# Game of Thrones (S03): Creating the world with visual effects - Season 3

And so we made it look as if it was destroyed by dragonfire.
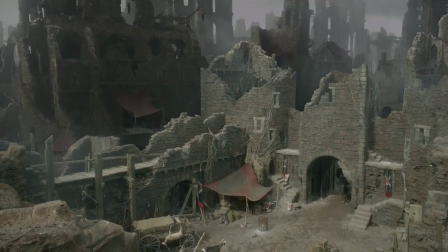And then it's been inhabited a number of times since then, so the walls are being held up. It's sort of makeshift attempts to keep the whole thing from falling apart. Last season we were quite familiar with Harrenhal, we were introduced to it, so we were trying to maintain that sense of scale that we had and the austerity of Harrenhal, and this is quite a
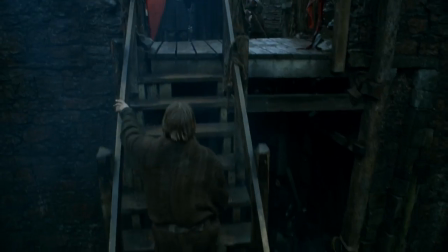functional, scary place really, so it's kind of fitting that we stumbled on this massive bear pit.
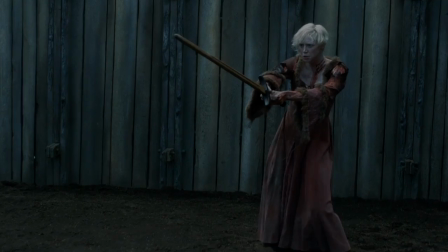The bear pit we built after a huge amount of conversation how the hell to do it and where to put it, and we really only had that one courtyard for Harrenhal.
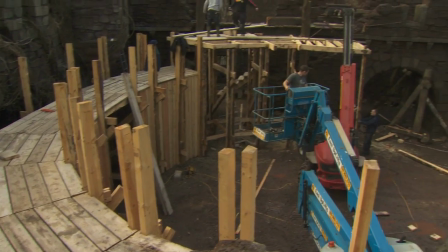It had to look like it had been there forever, and it had to sort of look like it was made from gnarly wood, and it wasn't polished. From a scenic point of view, that was quite a tricky one, I think, to pull off, because it had to be structurally safe, but at the same time it had to look like it had been there for a long time.
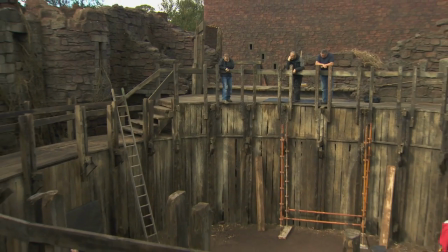Then of course it had to be built in a fairly regular way, because we're going to have to shoot some of the aspects of that back in Los Angeles with the actual bear.
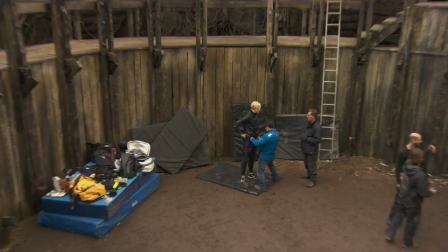The actors were not allowed to be in immediate proximity with the bear because that was not really a safe thing to do.
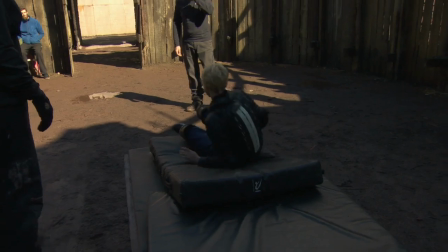So we built a bear pit in Belfast, an identical bear pit
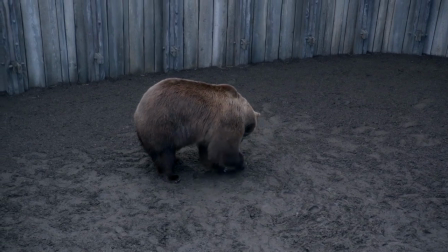here in LA to be able to replicate a lot of the shots and to be able to keep the extras from Belfast in the LA shots.
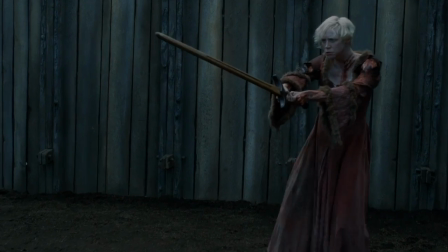And so it was always going to be a big visual effects scene, but it became even more visual effects intensive.
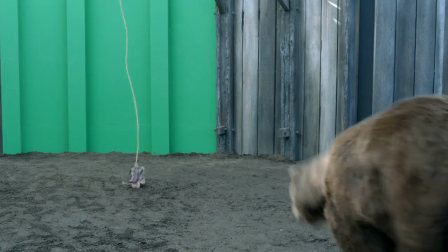For the bear pit scene, we used every trick in the book. We used green screen. We shot Jamie and Brienne in front of green screen.
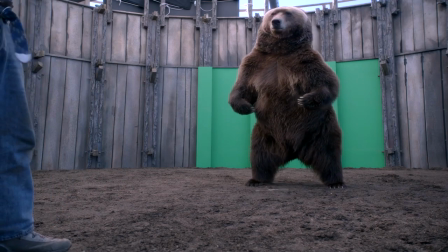We shot the bear in front of green screens. You also have to take into consideration the requirements of the bear. The set in Belfast is actually an oval set, and it's enclosed on all sides.
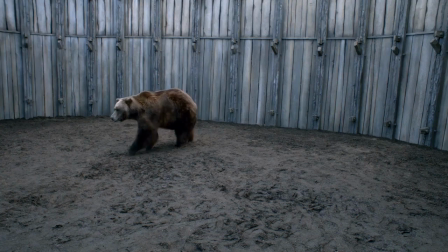It's a pit. Well, the bear cannot be confined in a 360, so we can only have half the set in Los Angeles. Using clever cinema tricks,
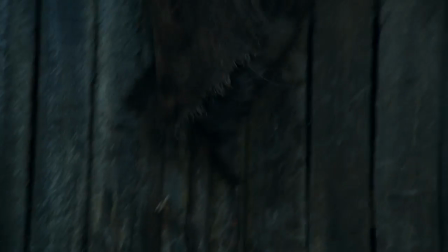you can put together a scene with 2 actors and a bear in an environment that's shot in several different places,
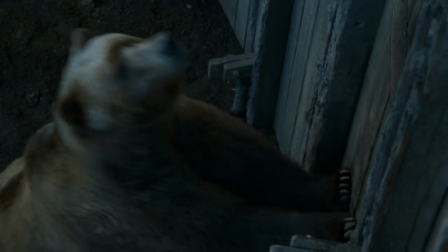in several different ways, on several different days. We're taking it to King's Landing. For King's Landing this year, it was easy to make it look a little bit different because of the Battle of Blackwater.
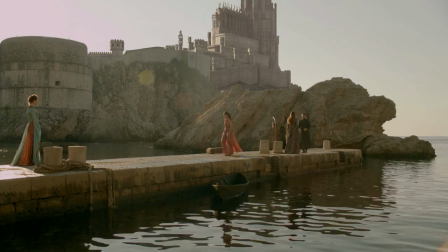So we built the same towers, but we damaged them and we charred them,
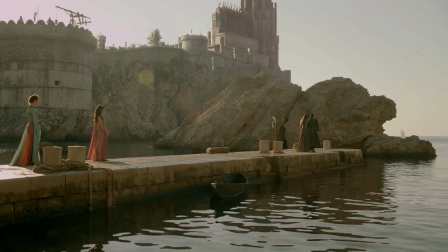and we're far enough along in the story that they're rebuilding.
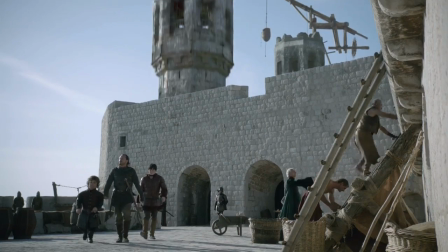So we researched medieval building techniques, and there's actually a lot of research
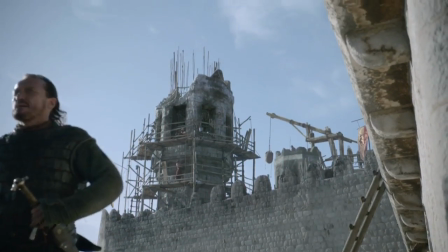and a lot of illustrations about how they would have rebuilt these things. And so digitally we just duplicated that. The Sept of Baelor presented a bunch of different challenges.
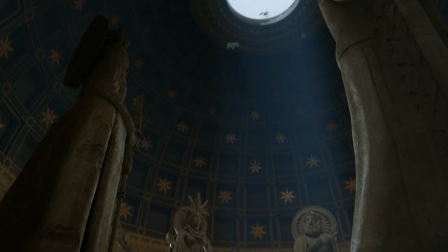The design of it was that it be the most colossal cathedral that had ever been built,
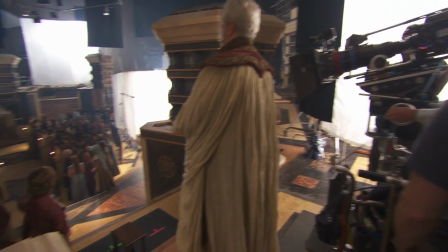and we shot it on a fairly small stage.
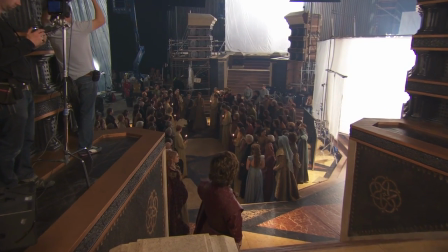We had to extend it using set extensions, and we did that with green screen,
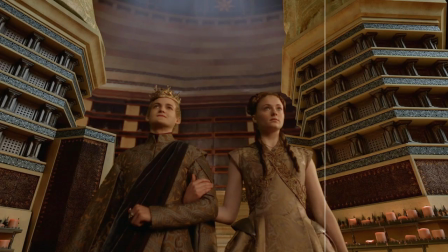and we allowed the cameras to keep moving so the directors would be able to sweep through it and have a majestic kind of shot.
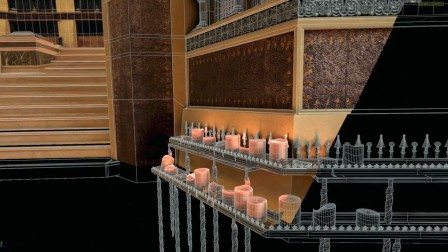And we tracked those shots and created a background for them that was a CG model that tracked with the cameras and extended the set in every direction.
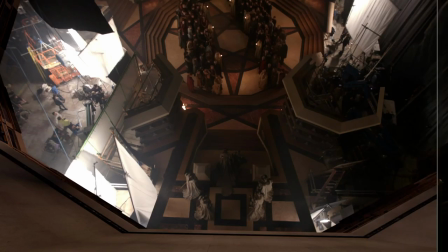Before we knew what it was, we only knew that it had to be amazing. We knew it had to be the biggest structure in the show's mythos, at least to this point.
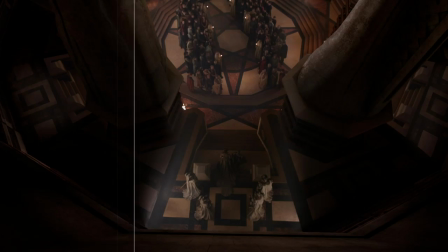And as big a stage space as the show has to build in, we could only afford to build one small pie wedge.
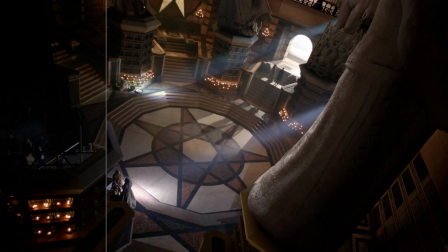There are 7 enormous statues that are much older than the structure itself.
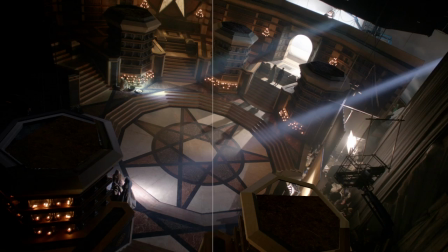So the history is that the statues were carved, a millennia ago,
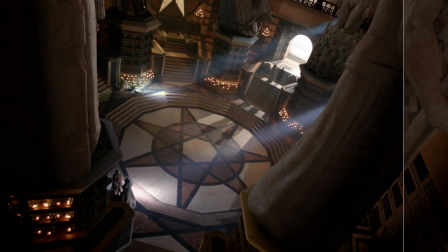and then moved into this giant structure that was built much later. So it's very much like Egyptian artifacts that you would find in Rome. It's like taking a walk through history.
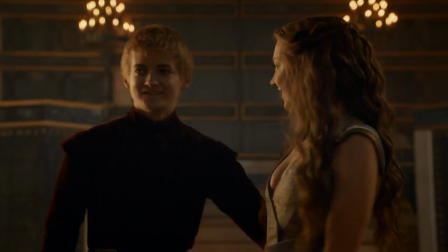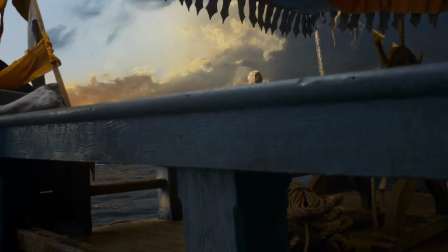And then we get to Astapor and Yunkai, and Astapor and Yunkai are in Slaver's Bay. Slaver's Bay is seaside, it's rich, they're trading cities, they're port cities, and they had to have a very particular look to them, but at the same time they needed to look like sister cities, and one of the tools we used to tie them together was a bit of the architecture, has a similar look to it,
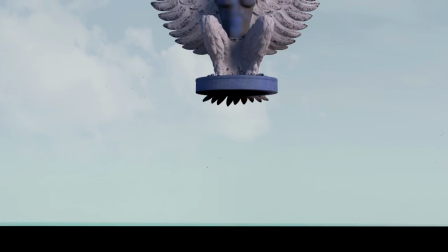but also it has a very iconic harpy that lives in the structure of the city that brings them both together. Astapor has a gold leaf harpy, and Yunkai has a marble harpy, but they're basically the same shape and size.
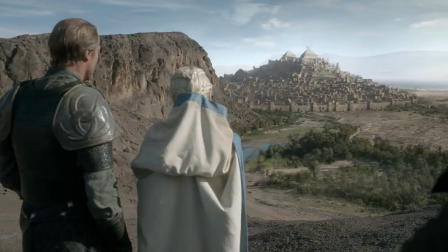So Dan and David thought it would be nice to make a shot that lets us know the geography of Yunkai, because as a rule we only are looking up at it, and so a lot of it is hidden behind the big outer gate.
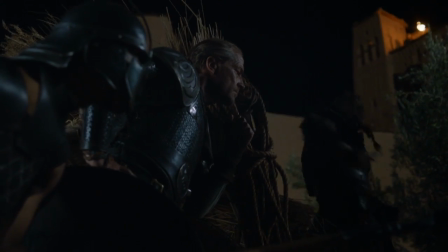Dario and Jorah are about to go into the city and have their battle. They're outside the gates and they're talking about what they're setting up to do, but we needed a shot that said,
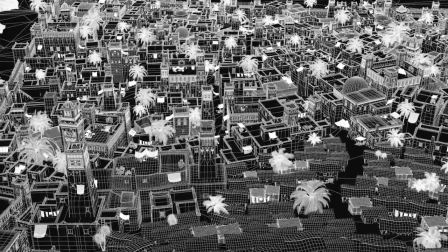here's where they are, here's where they're going, and here's how impressive this city is.
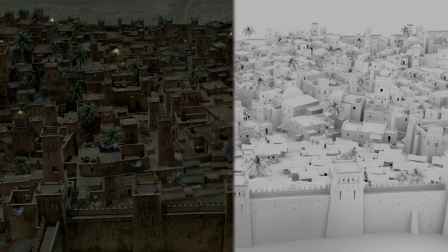We decided to put big bonfires on either side of the marble harpy on the roof of the pyramids that are the highest points of Yunkai.
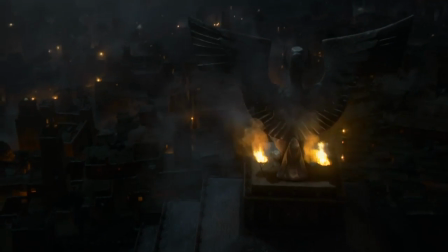So the camera flies over that at night.
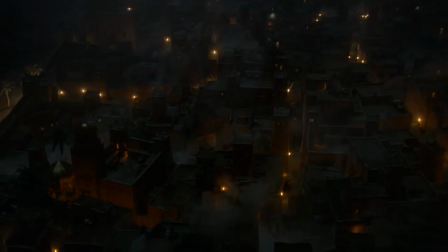It's all torch lit and moonlit, and you just see this enormous cityscape of adobe buildings.
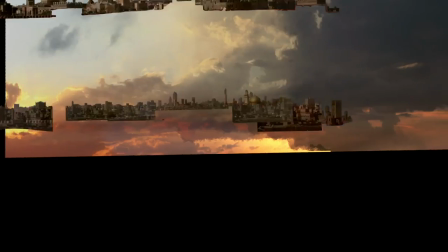For Astapor, we'll be using locations in Morocco and enhancing them and creating the city of Astapor where it doesn't now exist.
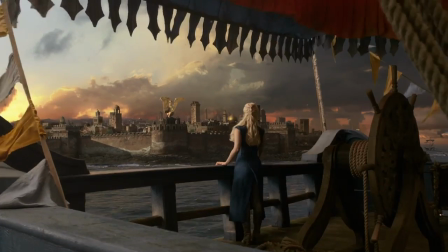Well, what's great about Essaouira, where we are now, this is where Astapor is located.
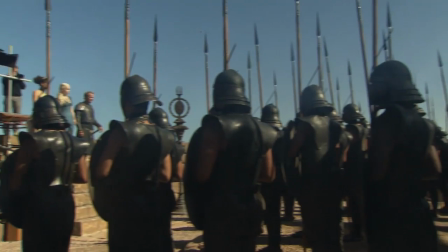So unlike some of the other locations, a lot of what Essaouira is will be what Astapor is.
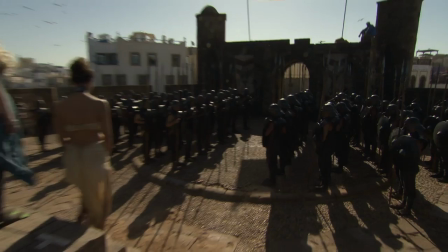The seawall, which is several hundred years old, which exists here. It looks like an effect when you see it, but it's actually real. So we've designed sort of a new city, a new old city, which we're putting in. There's a lot of crowds, and
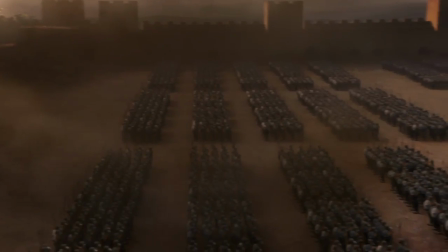As you can imagine, with 8,000 Unsullied following Danny out of Astapor,
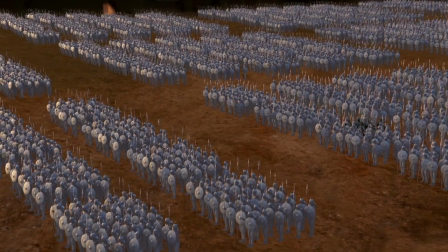those crowds will be visual effects enhanced in a big way. We've got a big set here in Morocco, which is the Plaza of Pride.
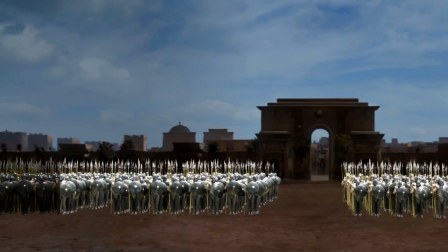We have her addressing all the slaves and the whole kind of thing with Krasny and the dragons, and it's got to feel absolutely mammoth, huge, huge, huge. It looks unlike anything I've ever seen before. It's majestic, and it's just, the scale of it is ridiculous.
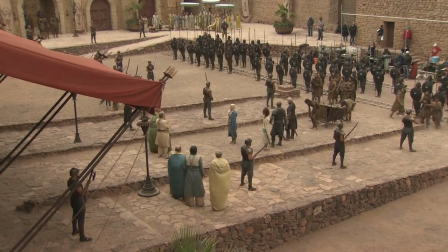Everybody wants to see the dragons do what they can do, and this is, in episode 4 is the first time that Drogon,
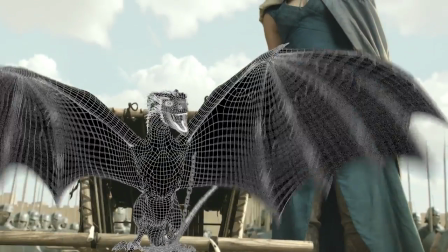which is the main dragon, the black dragon, sort of the alpha of the 3, is set loose as a weapon.
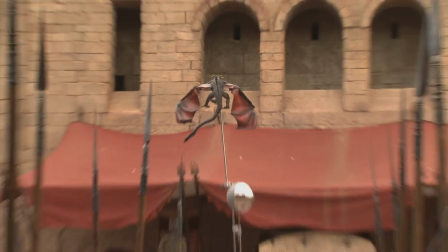What we try to do is be as photorealistic as possible, and that starts with using real photographed elements.
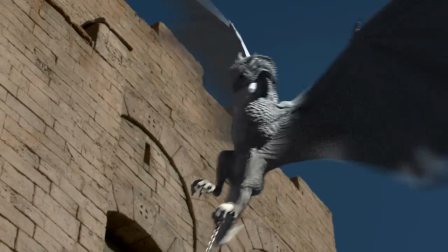So when Krasny gets it, and Drogon is in the corner of the screen and we're kind of over Drogon's shoulders, he's about to blast him. What's really been photographed is a
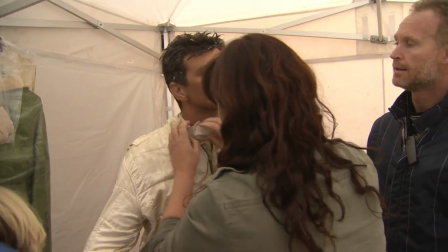stuntman in a fire retardant suit being blasted by a flamethrower.
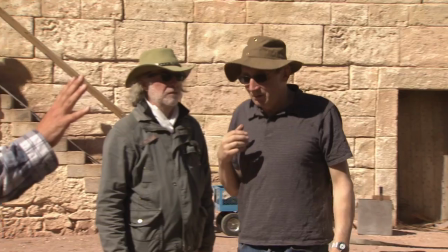To create Dragonfire, you work with somebody like Stuart Brisden, who's our special effects supervisor. And when you mention fire or burning anything to Stuart, he gets a slight little, the teeniest, tiniest little glimmer in his eye, and you know that his brain is going like this. We've been using the chain for the dragon rig.
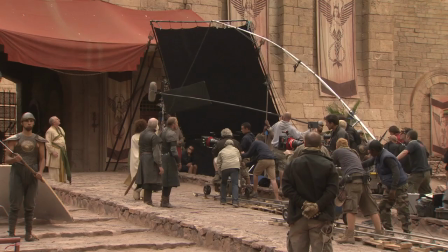So the idea is the dragon's on the other end, but obviously we haven't got a dragon, a real one. So we've built a rig that will hold up the chain,
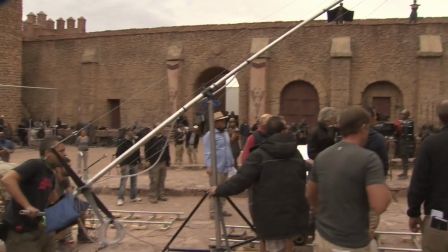and we can move the chain around and shake it around so that it looks like there's a dragon on the end. And we add on to that a fire rig, so we have a flamethrower on the end, basically.